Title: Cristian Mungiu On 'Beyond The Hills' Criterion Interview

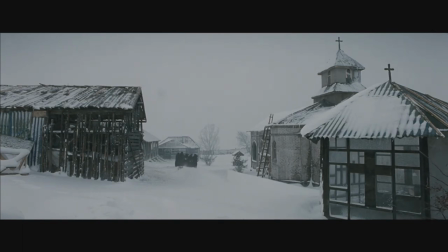But somehow I figured out that if you were smart enough and you knew how to hide the camera and to position it respecting the wind, you could do it. It was difficult, but nevertheless, it was so spectacular that I needed to have that moment and I learned that that moment was coming in the right moment for me in the film. There were several moments in which this could have come.
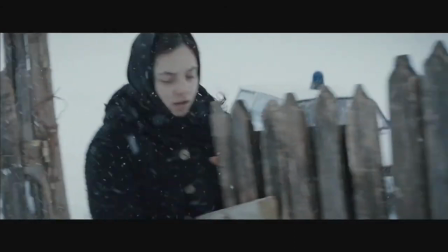Because I wanted to associate this storm with something corresponding with Wojtica's dinner storm, if you want, and that's an important moment.
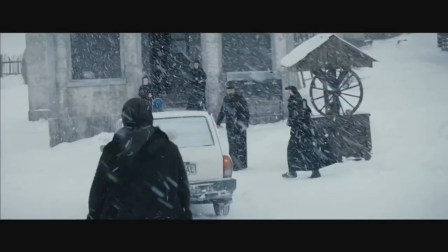So I got the crew outside and we shot that moment, and from that moment on, it seemed that all the other scenes were somehow connected with snow. And by the end of the film, we were also trying to match
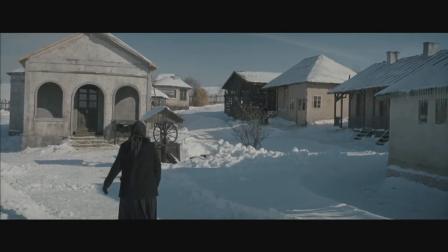whatever nature was offering us with whatever was happening to the character in the film.
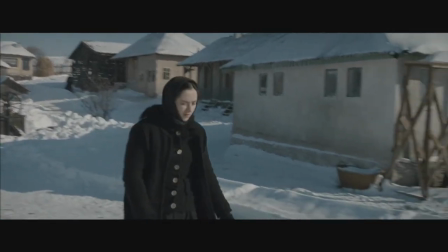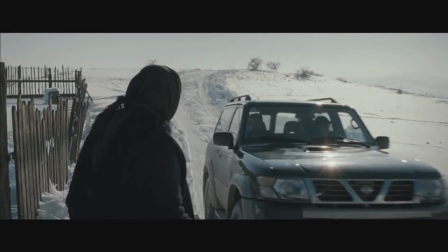We couldn't shoot digital. We made some tests, and it was so cold outside that you needed to shoot on a mechanical camera.
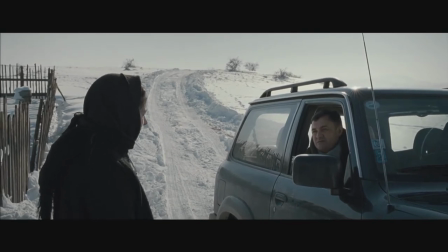Part of the film was shot at some minus 15 degrees Celsius, and even when you had minus 10, well, it's not nice.
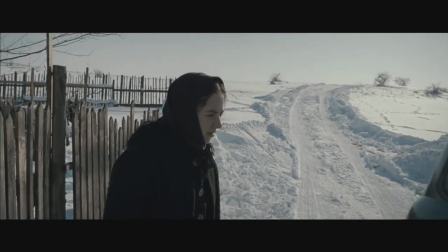It's difficult to focus. It's difficult to focus on what you have to do, and it wasn't difficult for me, somehow, because, you know, this is why directors make films. You live out of the adrenaline that the film will provide for you for that period, but I think that apart from you, it's the cinematographer and the actors, and if you're lucky, maybe the sound people and the gaffer. For the rest, it's very cold, because they have a lot of poses. So it was a very, very difficult period of shooting.
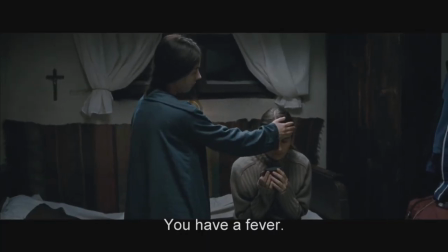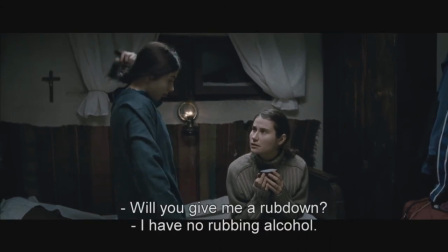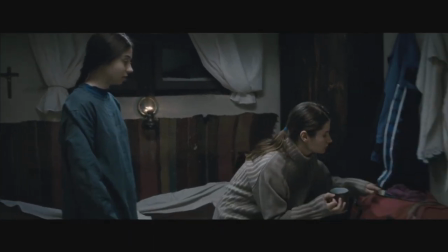I decided, working with the sound people,
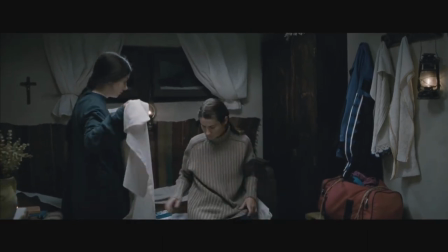that I need to make sure that whatever they say while whispering, I will have to understand.
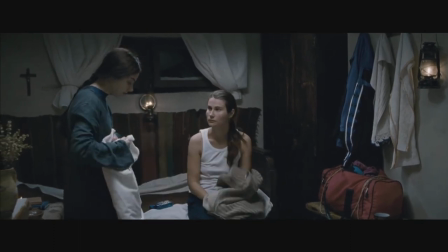So we planted a lot of tiny microphones everywhere,
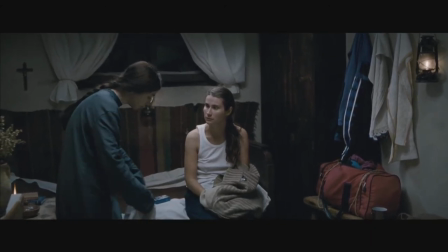on top of the microphones that the girls were having on them, just to make sure that we record everything in real time.
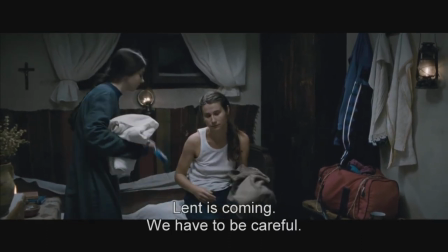On top of this, we were trying to record a lot of natural sounds from the situation.
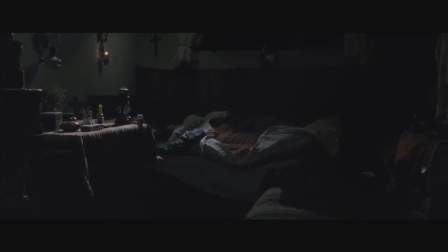But even with all this preparation, I think we ended up by having more than five different sounds added during the premix.
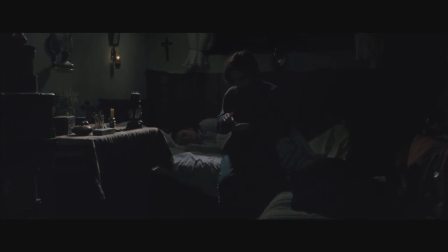We needed to add all this because it's so silent in the mountains and at the same time what happens inside these characters is not silent. They have a lot of emotions. So how will you match what they feel with what you see in the shot in terms of rhythm and with what's inside? and this is where we always end up by working a lot with just the slate of sounds that the situation would offer to us.
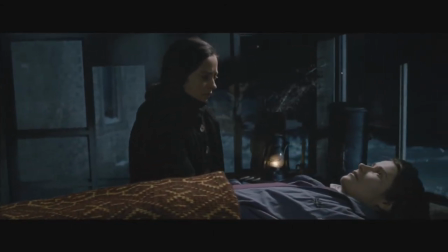But you know there are some other things which are great.
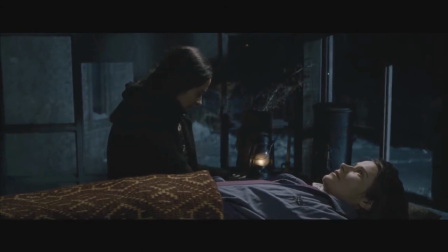There is a scene in the film where finally Wojkica decides that what's happening is not good and she will set free her friend.
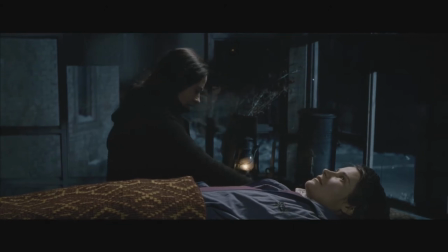Alina is chained and it's cold outside so she wakes up in the night, she goes there, she unchains Alina, and she leaves, hoping that this is enough for Alina to just understand that she might fight for her life and go. And then she goes to her cell, and she sits like this on the bed, listening to make sure that what she wants is really happening.